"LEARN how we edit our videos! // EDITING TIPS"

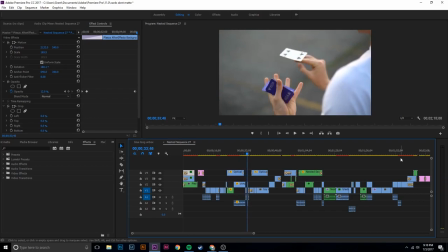It extends the flourish and here once Once again, we switch, let me rewind that, we switch when I'm starting backdrop. So this is why I talked about having multiple angles while filming because from here,
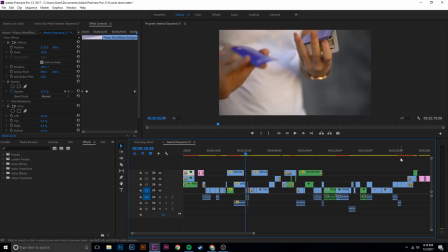that's not the best angle to show backdrop, but if we go a few frames, that's when I switch during the continuation of motion with my right hand.
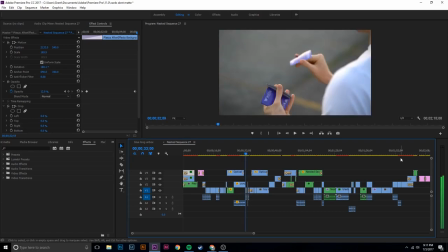So my right hand moves, angle switch, and we get a nice slow motion shot of backdrop. Moving on, here's some Toy Story Gino cards, the famous Toy Story Gino cards. Here's another uncut flourish by Grant. So you don't want to do that changing angles all the time,
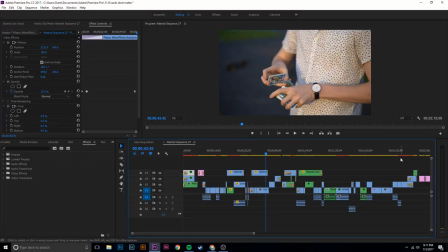because it could be the illusion that you can't do a full flourish without any cuts, but I think it's definitely something awesome to show in flourishes where there's an awkward re-grip.
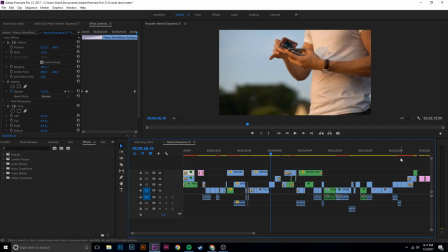Here's what I was talking about, Huntington by Dealer's Grip, great flourish, but I can't do it like Tobias. So during that re-grip that's coming right about now, Angle switch.
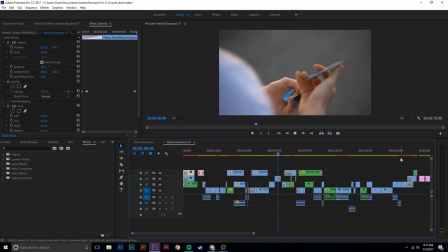Helps the flow of the flourish continue.
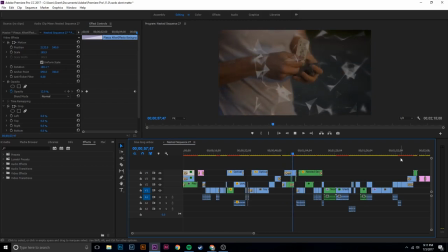Here's the other cards being unboxed. Once again, angle switch. Here's some fancy editing.
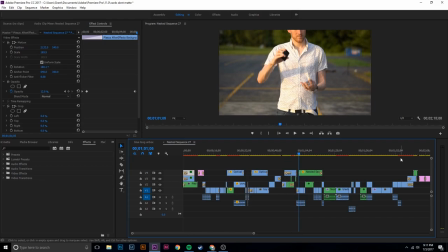And now, here's what I want to talk about with music. So this is a nested sequence. These are all my clips.
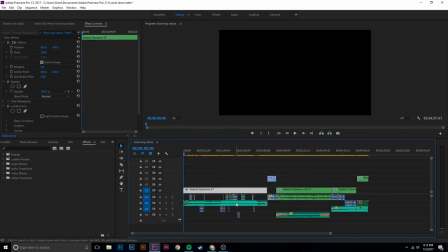So if we back out, now we have the music playing in the background. So let's go find that spot again. When you have the song and you have the beat drop that you want to build around, focus on that first. So when I was constructing this video, I knew that I wanted Grant to hit torque or some sort of aerial on that beat drop.
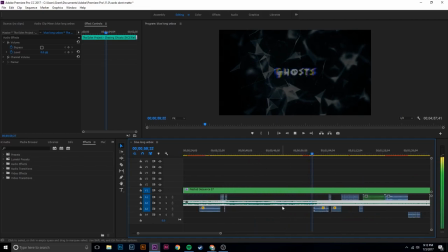So I built the whole video around putting in torque first on this beat drop, right?
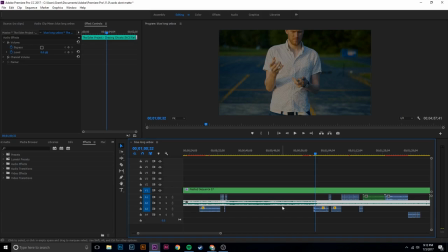And that way everything else is synced up as well. So we had the first beat drop of the video. and right then that's when all the tessellations come in on both sides and i won't go over how to do that basically but all i did was basically split the tessellation opacity video and path and put one on each side so it matched up while that video happened
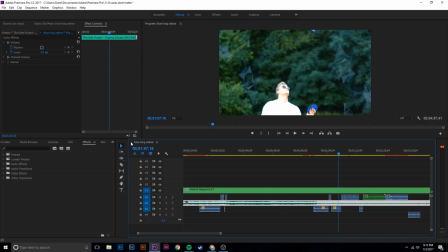more aerials here what i'm going to do is get back into this netto sequence where we are right now Now,
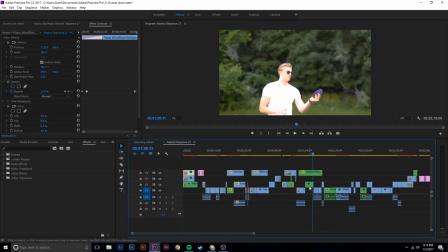as you can see, this clip right here, that's the shot of the aerial, right? And what above it is these tessellations.
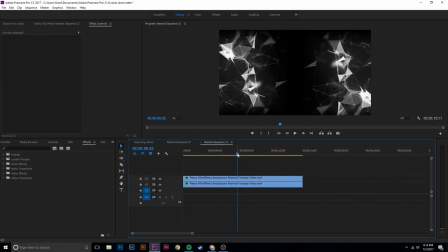So if I were to go into these tessellations, you'd see the two of them rotating, right?
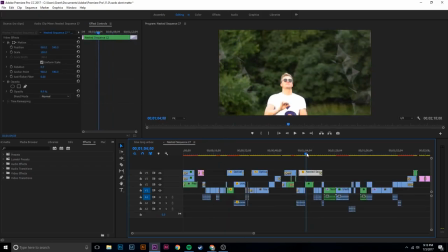And that's what you're seeing on top of this video with transparency. So moving on, here's a riffle fan. Now, here's what I want to show you. I'm going to turn this up so you can hear it. In the case of this, this is how a video sounds like with no music and why I think music is so important. Just listen real quick.
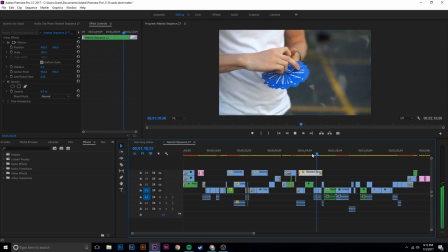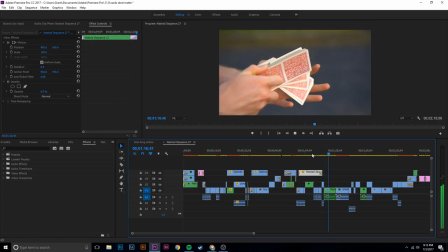Thrilling, to say the least. Music is so important to having the video turn out well. So we'll continue to go through the rest of the video. Here's another shot that we got with getting on the ripstick and riding in a circle around the flourish. I think it ended up looking pretty cool. That's not necessarily an editing trick. That's more of a filming trick. but we're tossing it in here anyway because the important thing is this video taking it off the camera was unusable shaking over the place with Premiere Pro there's an effect called warp stabilizer pop it on there and it's nice and smooth now like I said I'm not going to teach Premiere Pro because there are so many good tutorials out there for Premiere Pro with people who are cinematographers who are editors professionally so I don't feel right teaching you guys that stuff I'm just showing you what we did in this video so we put warp stabilizer on this clip,
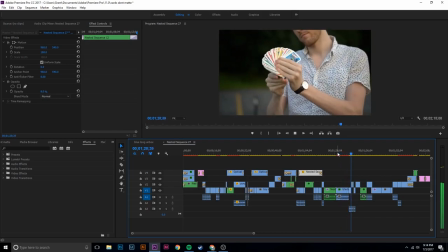coming around, Grant ends it with an aerial. Here comes the pressure fan of the Toy Story Uno cards, just simple stuff here guys, just switching up flourishes.